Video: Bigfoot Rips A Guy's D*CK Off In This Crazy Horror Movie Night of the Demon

And I love the Bigfoot doesn't try to kill the guy or anything or eat him. He just comes up, just rips the wang off. And then lets the guy walk away and bleed to death. There's another good one where it's a story about these two girls in the woods together, and they encounter Bigfoot, and they both have knives. They try to defend themselves, but Bigfoot just grabs their arms with the knives and like... Stabs them.
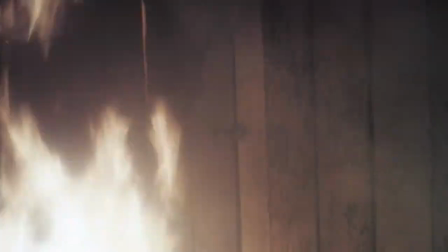(8:36)
The preacher dead when he's burning alive in that shed, and his hand comes out to kind of reach for help.
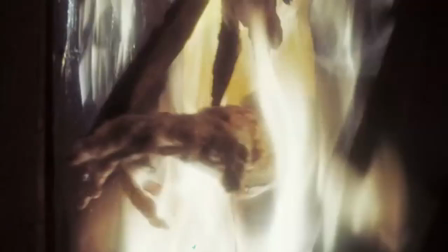(8:43)
And it's all melting and everything. Oh, that's really good. It looks good. It looks really good. And then the cabin at the end where shit hits the fan and basically everyone gets destroyed by Bigfoot.
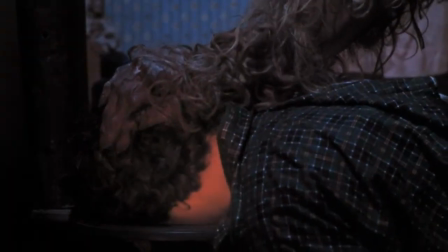(8:56)
He throws that guy on that big saw, takes that guy's face and puts it on the stove, lifts his face up, and they show the aftermath.
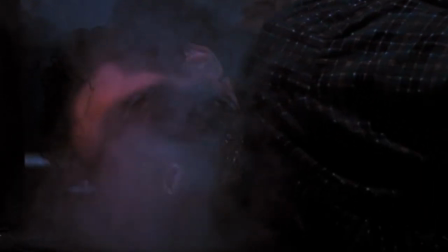(9:05)
It's like, it looks good. Man. It looks good.
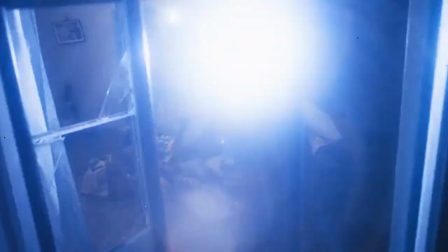(9:07)
One of the guys tries to get a picture of Bigfoot while all that's happening, and he drops the camera and exposes the film. And the film comes out. And it's like, man, nobody's ever gonna see what's been happening.
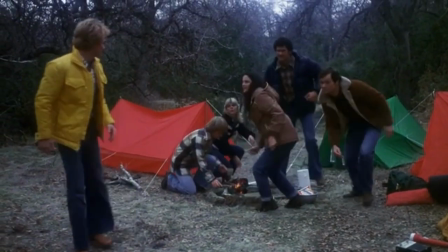(9:20)
Yeah. The setting is great too, right? I mean, how can you get any better than the woods?
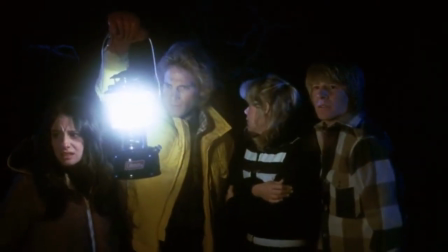(9:25)
You're out in the middle of nowhere, there could be anything out there terrorizing you.
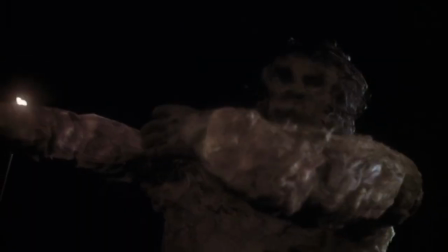(9:31)
Doesn't have to be a Bigfoot necessarily. Yeah. And there's a cult out there too. Yeah, these people could be nuts.
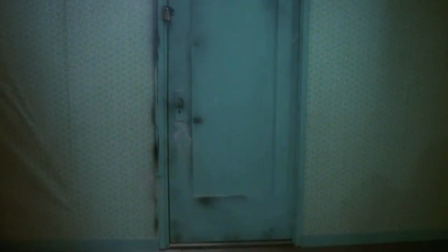(9:37)
And not just the woods. Wanda's cabin is a great setting. And they walk in, the wallpaper is all peeling off. That shotgun that's like, you don't know if it's working or not, which is placed, I think, pretty purposely there.
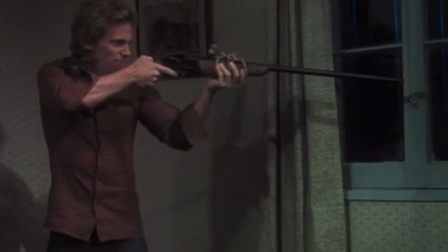(9:49)
It's like, ah, like, does that work? If they need to grab it, is it gonna work? And there's that locked room with the padlock. I love the mystery of that too. And it keeps compounding too. Yeah. There's mystery on top of mystery.
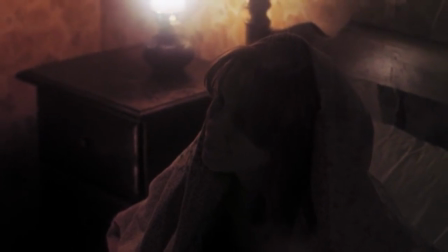(10:01)
Yeah, the mystery of this movie is great too, because as you learn more, you also, there's more questions too. But yeah, they do get answered. Like, everything does get answered. You're not left thinking, ah, what happened? No, you know what happened.
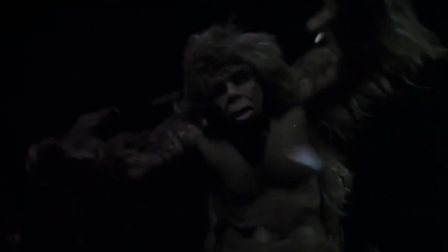(10:13)
Everything gets answered at the end. Bigfoot himself is kind of cool too, but kind of cheap too on top of it, right? The like, Bigfoot design is cool. Yeah, it's a cool idea. For the trash.
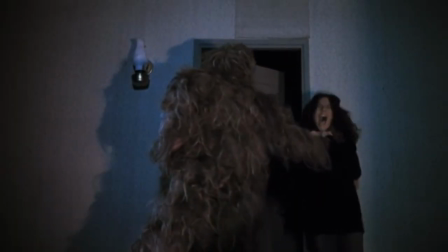(10:24)
It does look kind of cheap, especially from the shots from behind where you can see pieces of hair glued onto the suit. But his face and the rest of him from the front actually looks really cool. Yeah, like torso up looks pretty cool.
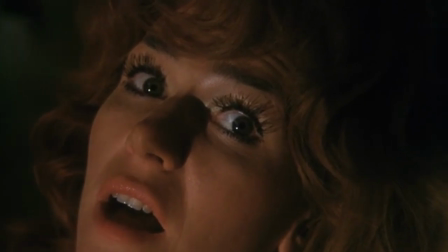(10:39)
A lot of the trash aspect of this movie is the budget. Yeah. And you can tell by the Bigfoot design that, yeah, the budget maybe is not what it should have been for a movie with this kind of the scope. It's almost there, right? The Bigfoot design is almost there, but you can tell it's done cheaply. The actors could have been much better if they could have afforded better actors.
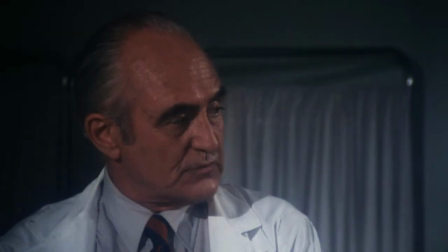(11:04)
The acting is pretty bad. Professor in the beginning when he's telling his story, like, aren't you supposed to be disfigured and in intense pain and on morphine and shit?
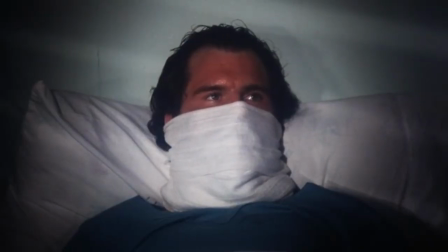(11:14)
And he's just like, yeah, we went out to the woods. There's some good acting. It's not all bad. No. But the thing is, it's noticeable. It's enough to sort of take away from the movie a little bit.
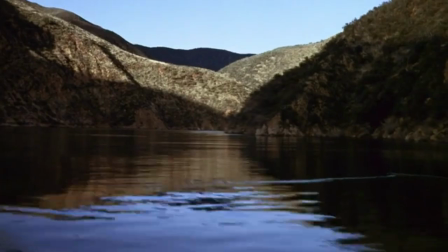(11:26)
And the editing too, right? A lot of filler type stuff. And it just didn't work, right?
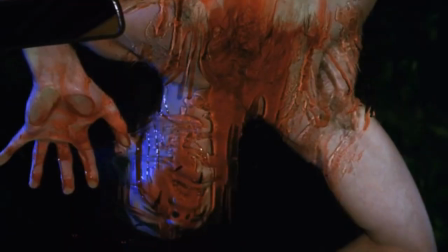(11:31)
It ruined the pacing of the movie. There's like some scenes that are shoved in there and you're like, well, what was that? Was that a flashback? Or is that happening in real time? No clue.
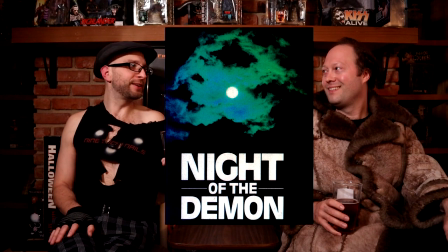(11:41)
We're down to the wire here. Night of the Demon, trash or treasure? It is treasure. I'm voting treasure too. Yeah. Besides the fact that the budget wasn't there to pull off a movie with this type of idea, it worked.
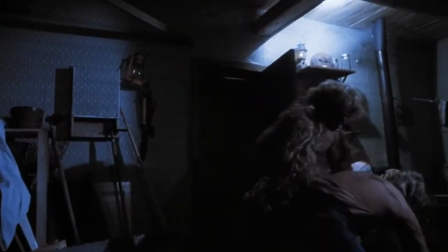(11:55)
For the most part, it worked. Yeah, it was a very enjoyable movie, very intriguing, and it kind of got the point across, right?
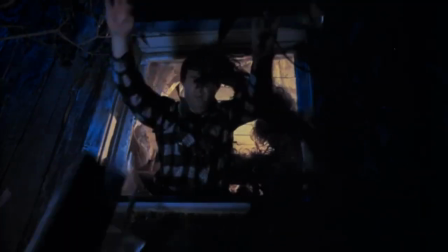(12:03)
Yeah. It's a fun movie, you know, like the kills are fun, the mystery is fun.
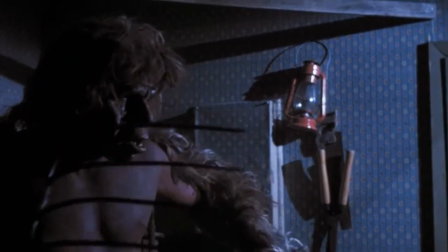(12:08)
The plot is good. Would this movie make a good remake? Yeah, not nowadays.
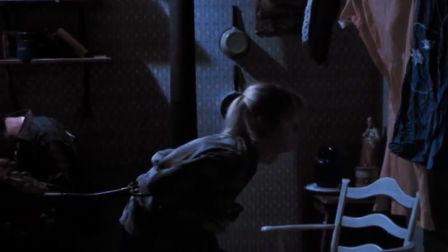(12:15)
It's hard to tell.